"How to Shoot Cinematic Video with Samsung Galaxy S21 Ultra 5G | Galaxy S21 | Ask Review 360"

Hi, I'm Gab Scanu, I'm a professional photographer and filmmaker and today I'm going to be sharing a few tips and techniques on how you can create epic cinematic nature videos using the Galaxy S21 Ultra.
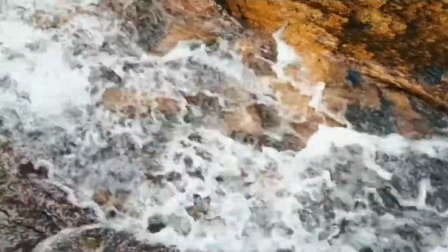0:18 A cinematic video is shot in a style that makes your footage look dramatic and polished through a number of different film techniques
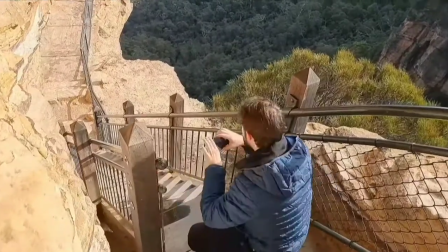0:23 that we're going to use today to capture a climb to the summit here in the beautiful Blue Mountains National Park.
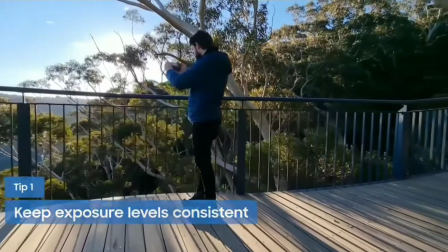0:30 Firstly, there's nothing more distracting than a video with an exposure constantly shifting up and down.
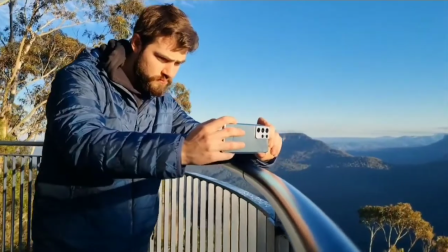0:35 The first thing I do to avoid this and to keep my footage looking consistent is to shoot using pro video mode.
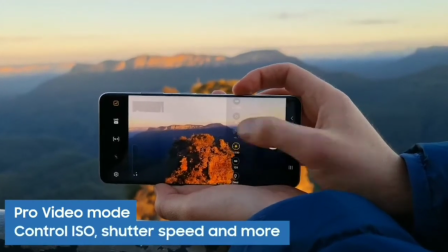0:40 This mode lets me manually control settings such as ISO and shutter speed so I can lock in and achieve a consistent style through all my clips.
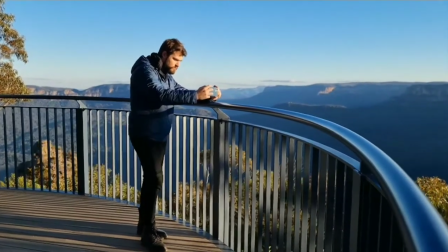0:48 Things tend to happen pretty quickly when we're out in nature, 60 frames per second.
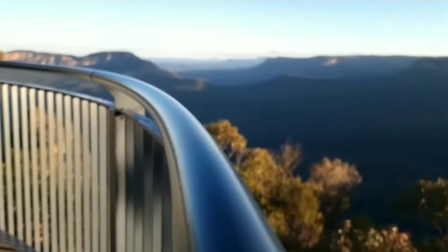0:52 This gives me the option to slow down my footage later on and drag out those little moments an extra second or two for dramatic effect.
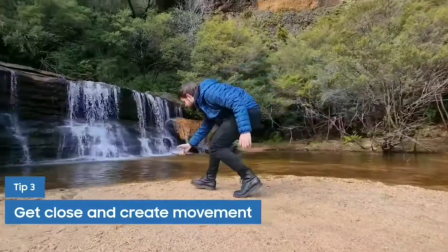1:00 Never be afraid to get up close and personal and create some movement around the subjects you're shooting. From my experience, movement is one of the best techniques for making your videos more exciting and immersive.
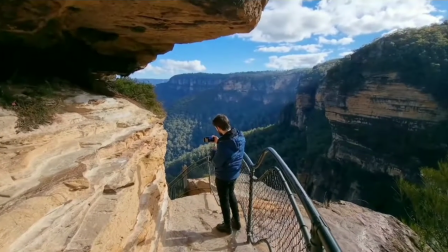1:09 Instead of standing still and hitting record, try moving back and forth or left to right around a particular subject.
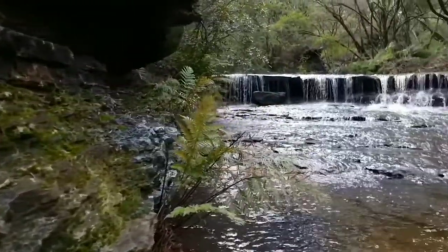1:15 This will help keep your video flowing as well as creating some scale and depth of field around whatever it is you're wanting to capture.
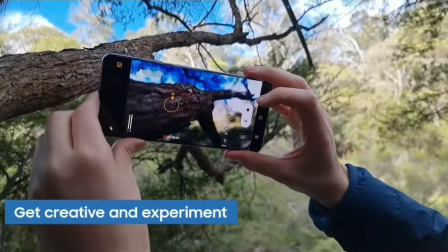1:21 Feel free to get creative with these movements and experiment with what works best for the particular location that you're in.
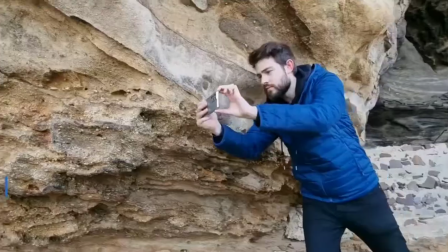1:27 Sometimes when we're exploring the outdoors we might find ourselves in a tight spot, so it's important to be able to adapt to your surroundings and capture them in a way that complements their best features.
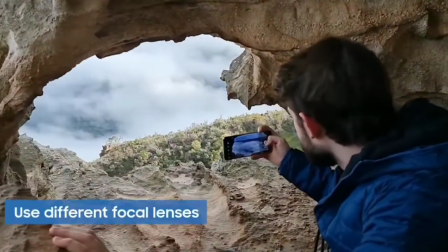1:35 This is an awesome opportunity to make use of your different focal lenses. To shoot using your wide lens, just tap the three trees icon to open up your shot.
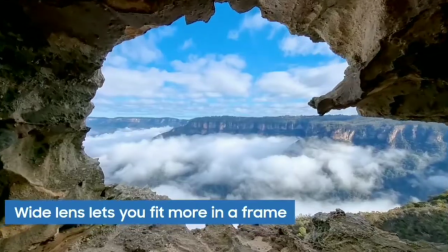1:44 Shooting landscapes with a wide field of view will allow us to fit more in our frame and capture a wider, more epic landscape in all its beauty.
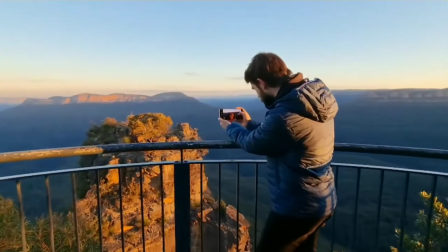1:51 So now that you've learned some new techniques, Let's check out the results